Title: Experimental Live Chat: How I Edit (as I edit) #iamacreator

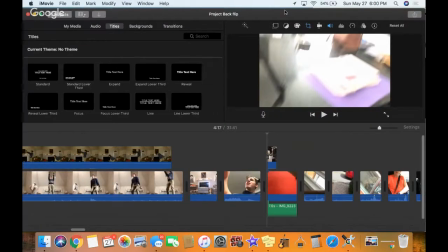53:28 So if you're in iMovie, one of the titles that I think gives it some authenticity, because it gives the exact time, is if anything,
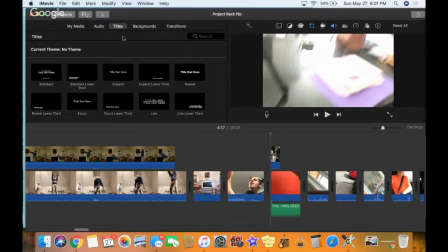53:37 pretty much anything that you put on into iMovie has a timestamp on it. So if you go to titles, so my media is where you sort of import things.
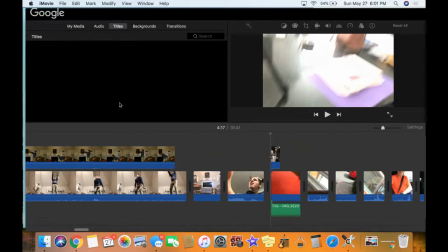53:48 But if you go to titles, if I go down to date time, I'm going to put that right in here.
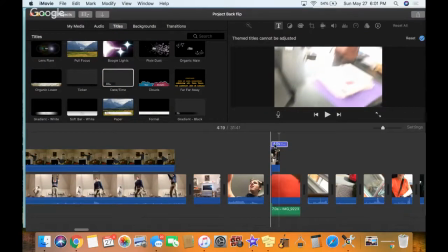53:55 I can just drag it over. And so as it goes through, themed titles cannot be adjusted.
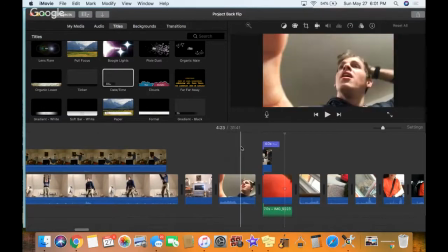54:02 It's fine. So what you'll notice is as it comes through, I'll say date and time.
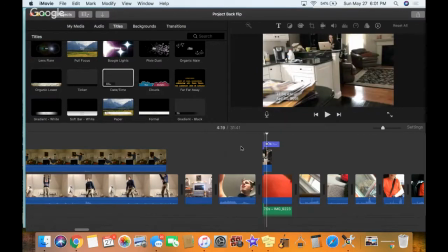54:09 Honey.
All right. So it says 11:34 a.m. And I think that's kind of good because it shows exactly what the date, what the time was, and it's like it's very raw. It's authentic, and I think it does a good job telling part of the story.
I'm going to do my first backflip today.
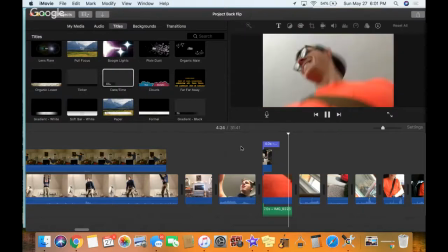54:26 Love you. Love you. See you in a couple hours.
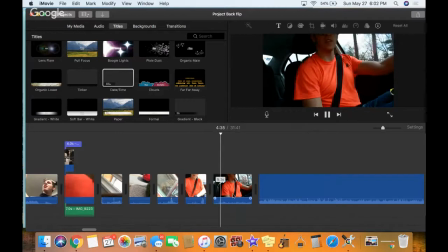54:36 Let's get it. So far, my only concern is that I don't quite have the right things in my stomach.
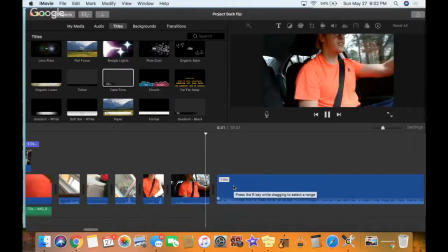54:45 I wish I had eaten a little earlier today.
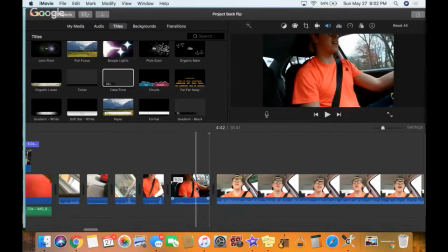54:49 That I think is more valuable for afterwards, because people can see that afterwards and be like, oh yeah, maybe I should prep a little bit by eating something before I go to do some kind of exercise like this. Like, I didn't eat like anything that morning.
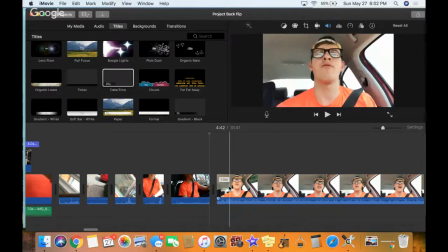55:02 I think I had a banana maybe. As you can, so I wanted to cut this whole thing down to like 4 minutes.
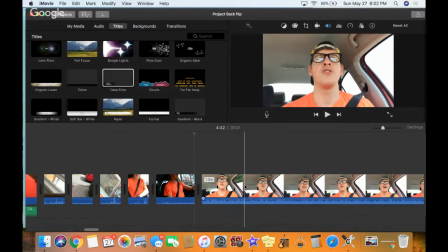55:09 So this 1 minute thing, this might be a good thing that I might be able to cut down really short.
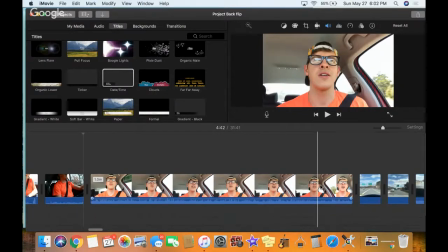55:17 And B-roll and have like, this is like my journey
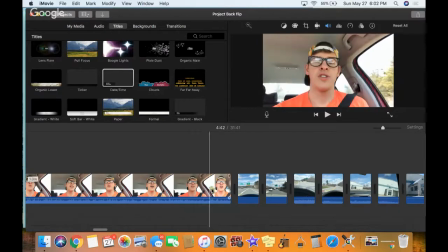55:23 to the place, and I might be able to tell a story over these clips. So it's, I'm trying to remember what I say here.
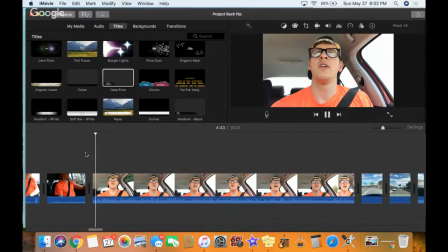55:29 It might not even be worth it.
So I'll be honest, past couple of days, I've really not wanted to do this. I haven't wanted to do the training. There's a lot of things I've not wanted to do. And this is the value of betting and challenging people. A lot of people don't share their goals with others. I decided to double down and bet people on it.
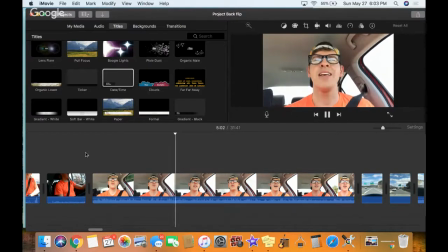55:48 And I think the value of that is you have an added piece of motivation when you really don't feel like doing things. If you put it in the hands of someone else and you can think of that punishment, so I have to buy them their iced coffees next.
So I think this actually is kind of valuable because it's really true to my channel.
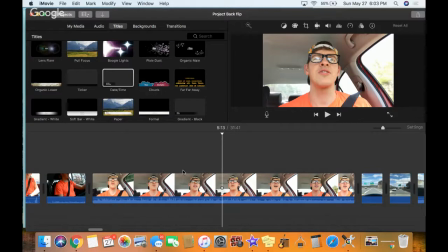56:06 One of the things is, as you guys know, is that my channel is really meant to inspire others to accomplish and be motivated and deal with their humanness. So this is really accomplishing that, I think. So I want to keep this message in here.
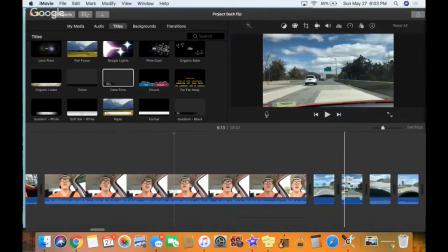56:19 But what I can do is I can take some of these clips that have no real content to them verbally, that I would probably just put music over it.
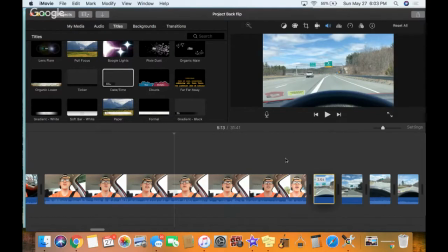56:27 And I'm going to put that on top of these. So you can watch that.
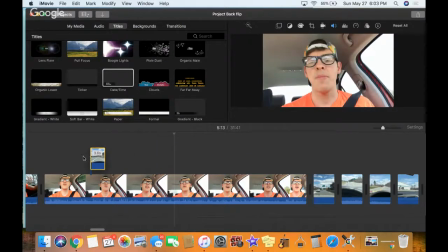56:33 And as I'm talking, like I could even put on a little music in the background, but I'm just going to put all these on top of it. See if I can maybe shorten it, because I think it's good if I were to do these as B-roll and have me talk right now,
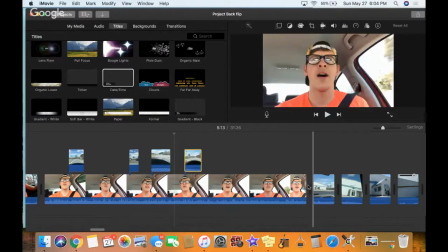56:51 it's not going to come out the same way that it came out in that car ride. So I'm going to keep those.
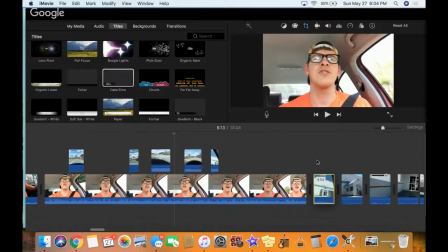56:59 I'm spreading them out a little bit. I don't know if I'm going to end up keeping them spread out or not.
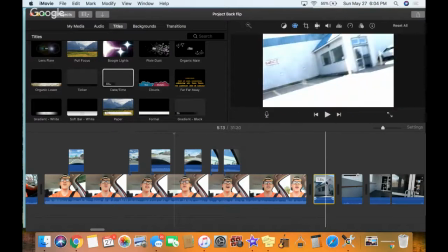57:04 This could be a poor use of time right now. But again, I definitely want to keep the message in there.
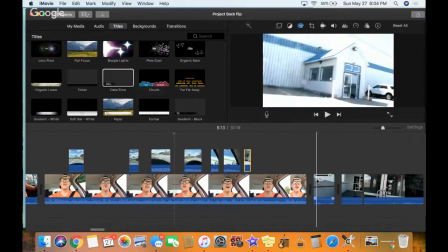57:11 I would like to shorten it. I'll probably go through with a little bit finer tooth comb and try to take some things out.
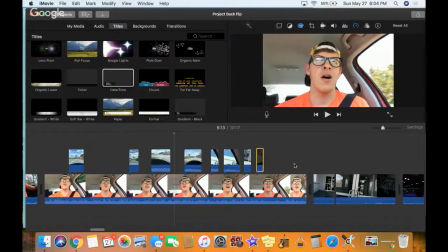57:17 But this is helping me cut it back a little bit. This is me walking in
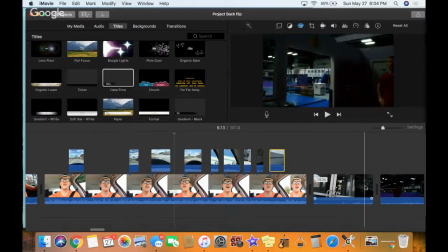57:24 14 seconds. This is the first moment when I like find my new trainer and stuff.
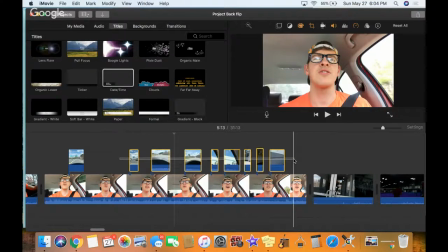57:30 So I can select all these. I'm gonna slide it over a little bit.